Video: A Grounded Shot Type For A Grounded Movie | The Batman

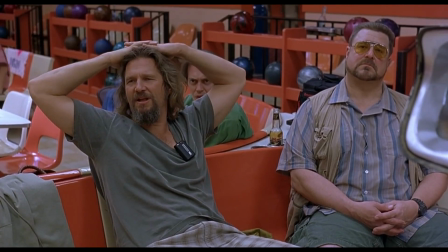Yeah, well, that's just like your opinion, man.
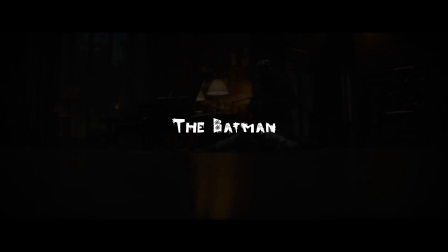Alright, so I want to talk about Batman. So, Batman has generated a ton of buzz and a ton of analysis by many people over the many months that it's been released since whatever, back in March.
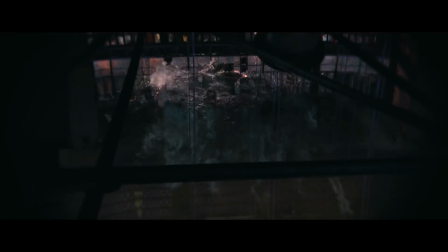It's a movie that makes a ton of bold choices, and because of those bold choices, there's a lot for people to talk about.
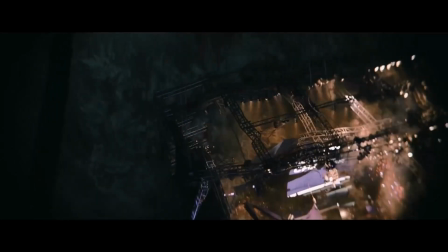The director, Matt Reeves, actually told Warner Bros. Unless he got to make the movie that he wanted to make, the way he wanted to make it, then he would rather not do it at all.
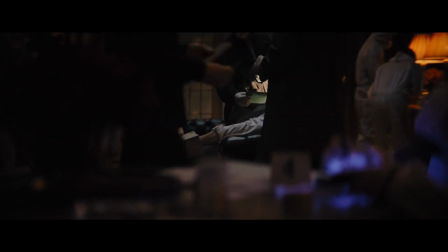And so, the bros of Warner, they brought him on and they gave him all the reins to have his fun with the character.
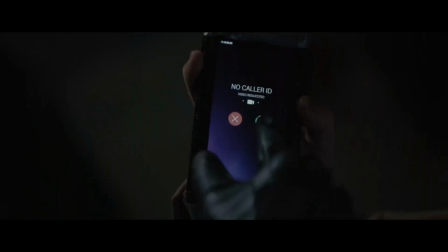And he did. We've all seen it. From its extremely moody atmosphere to its dark lighting and cinematography, Reeves certainly went for a certain style.
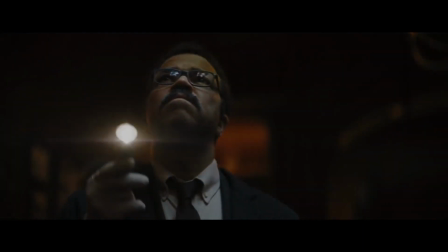Whether you actually like that style or not is not really relevant to what I want to talk about or what I want to mention in this specific video.
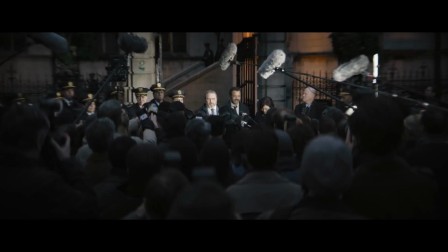This movie is filled with artistic choices that can be analyzed down to an inch of their lives, for better or for worse.
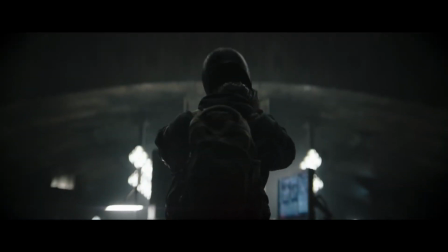And there's one of these that I found personally to be a really intriguing technique. There's a common shot that Reeves uses throughout this movie.
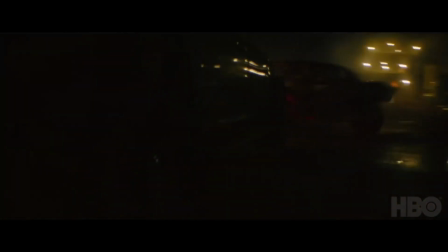That shot is what I'm going to label as the mounted point of view shot. I like to look at movies and talk about cool stuff they did. So I'm going to talk about this for a few minutes. Maybe you find it interesting like I do. The shot isn't something Matt Reeves invented, not at all. It's a shot that's been used in a lot of movies for a very long time.
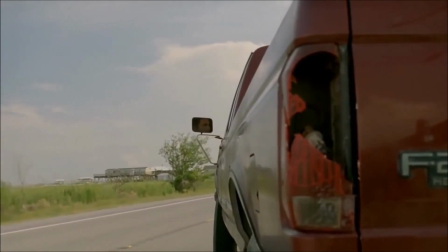You've probably seen it. It's that shot where a director or cinematographer chooses to physically mount the camera to a fixed position on some sort of object.
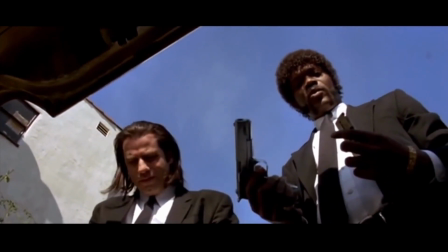This object could be moving or it could be still.
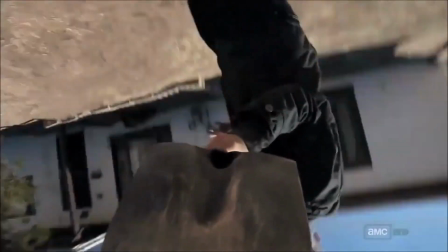It's essentially giving us a perspective of what the scene or what this world in the movie looks like from the object's point of view,
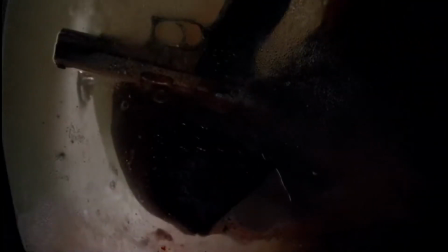hence the name Mounted Point of View Shot. I made that up, by the way. As far as I know, there's no actual legit term for it.
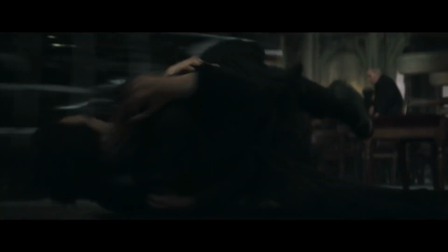Maybe there is, I don't know. In the Batman, there's a ton of examples where they use it. The car chase, the motorbike, when Batman leaps off the roof,
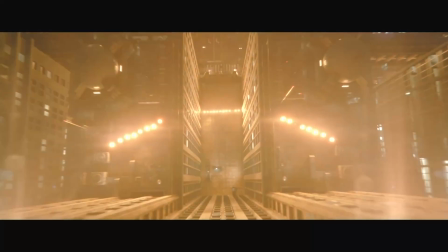he really uses it to the point where it sort of wasn't subtle anymore, and I think I really liked it.
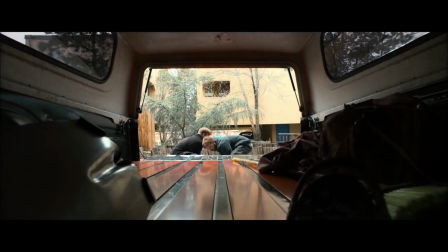I could see how overusing this directing choice could be a bit too much, a bit obnoxious maybe,
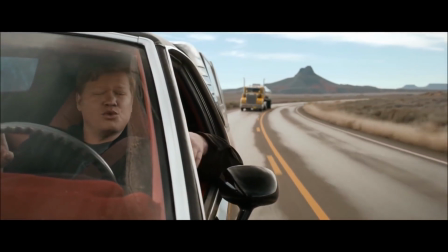if you want to call it that, but I've been noticing it's used now more and more in movies and shows, and so that's why I decided to make this video, just to, I don't know, lay out its purpose,
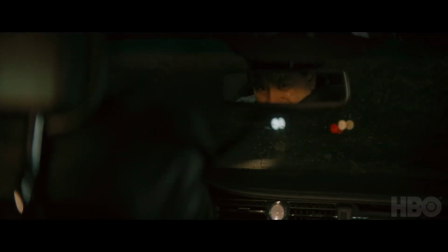and when, as a director or cinematographer, we might be inclined to use it in our own films.
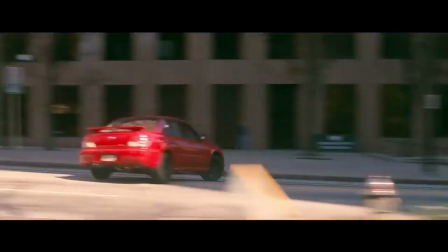So what's the point of it? Why not just shoot the car chase like most car chases do, from a sort of third person following the action kind of deal? Why did Matt Reeves decide to shoot the Batman like this? Maybe he just wanted to spice it up a bit.
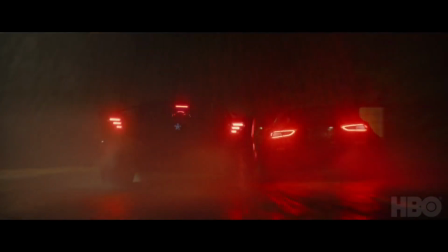Maybe just provide a fresh, literal perspective to a kind of scene that we've seen done 1,000 times before.
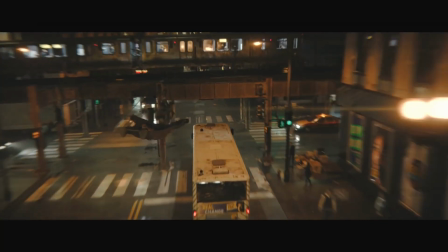Of course, if this scene inspires loads of other scenes to do the same,
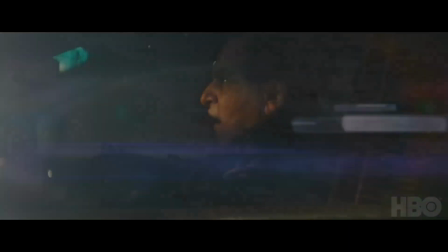then the mounted POV shot might get a little bit tiresome and lose that unique value, and then become the very thing it swore to destroy.
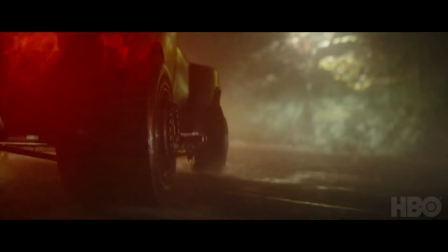In the case of the Batman, I can see another reason why Reeves and Greg Fraser, who is the cinematographer on this movie, chose to take advantage of this shot type.
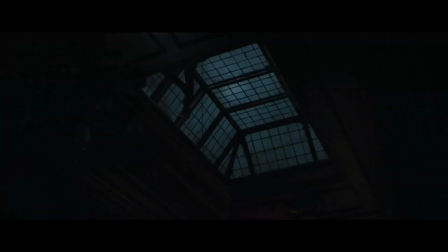Their take on the comic book character was, of course, another attempt to make it feel even more grounded and even more real than anything done before.
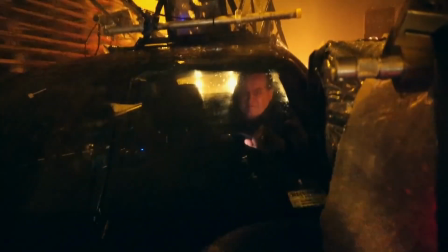So choosing to physically mount the camera to an actual moving vehicle could help support this style, because you are literally grounded to the scene,
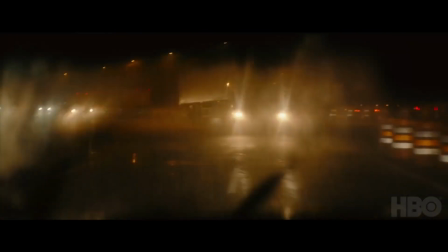attached to the car, putting you right there where all the action and shaking and explosions and swerving is happening.
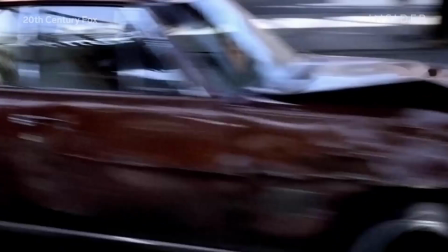Rather than looking at it from a distance as a spectator, you're kind of like a participant.
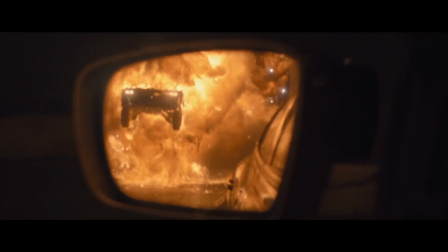This is by no means the correct way to approach the scene. It's just the way that they figured best suited the look and feel of what they wanted to go for.
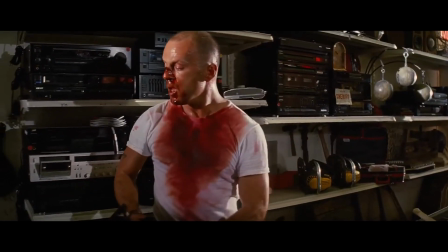The shot isn't only something we could use in an action scene either. I find they work really well in static scenes too.
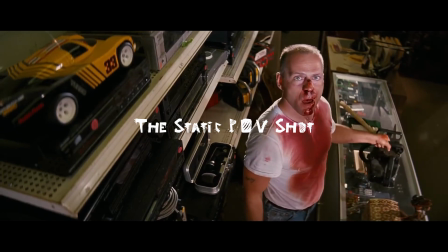Putting the camera into a spot that characters look at is something directors often do, which creates this sort of curiosity to know what it is they're looking at.
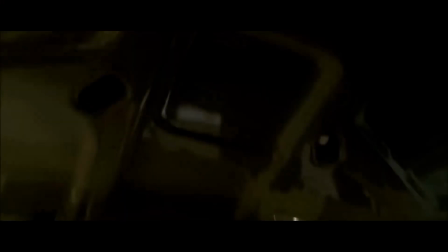The classic trunk shot that's pretty popular, that's a really great example.
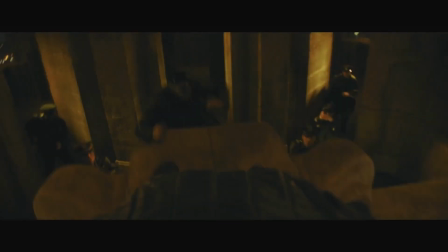But yeah, in the Batman, it's more notably used on moving objects.